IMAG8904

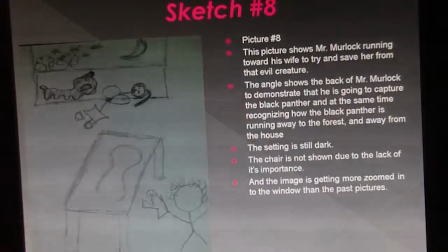8:10 For sketch number 8, this picture shows Mr. Murloc running towards his wife to try and save her from that evil creature. The angle shows the back of Mr. Murloc to demonstrate that he's going to capture the Black Panther, and at the same time recognizing how the Black Panther is running away to the forest and away from the house.
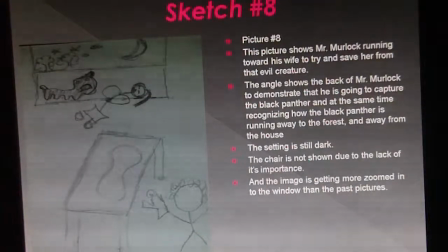8:28 The setting is also still dark, and the chair is not shown due to the lack of its importance, and the image is getting more zoomed into the window than the past pictures to show how Mr. Murloc is running towards the window and what's about to happen there.
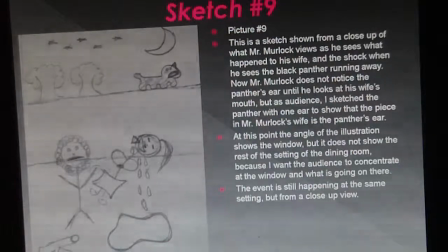8:45 Now, picture number 9, this is a sketch shown from a close-up of what Mr. Murloc views as he sees what happened to his wife, and the shock when he sees the Black Panther running away. Now, Mr. Murloc does not notice the panther's ear until he looks at his wife's mouth, but as
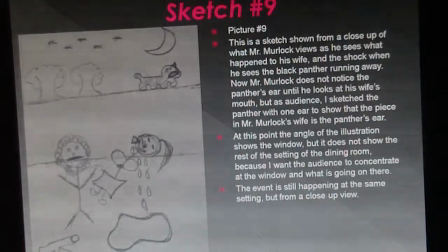9:05 he looks at his wife's mouth, but as for the audience, I sketched the panther with one ear to show that the piece in Mr. Murloc's wife in his mouth is the panther's ear.
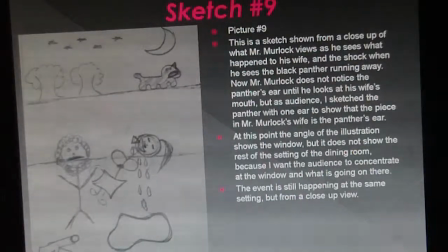9:20 At this point, the angle of the illustration shows the window but does not show the rest of the setting of the dining room, because I want the audience to concentrate at the window and what is going on there. The event is still happening at the same setting but from a close-up view.
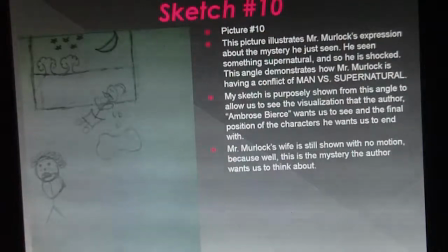9:35 Now, the last sketch, this is the ending of the scene. This picture illustrates Mr. Murloc's expression about the mystery he'd just seen. He's seen something supernatural, and so he is shocked.
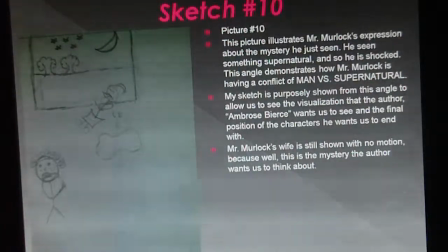9:49 This angle demonstrates how Mr. Murloc is having conflict between man versus supernatural. My sketch is purposely shown from this angle to allow us to see see the visualization that the author Ambrose Bierce
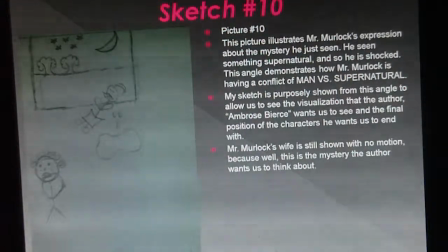10:05 wants us to see, and the final position of the characters he wants us to end with. Mr. Murlock's wife is still shown with no motion because, well, this is the mystery that the author wants us to think about.
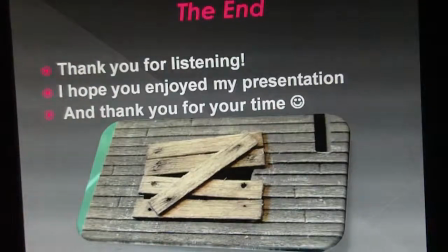10:17 This is the end. Thank you so much for listening. I hope you enjoyed my presentation.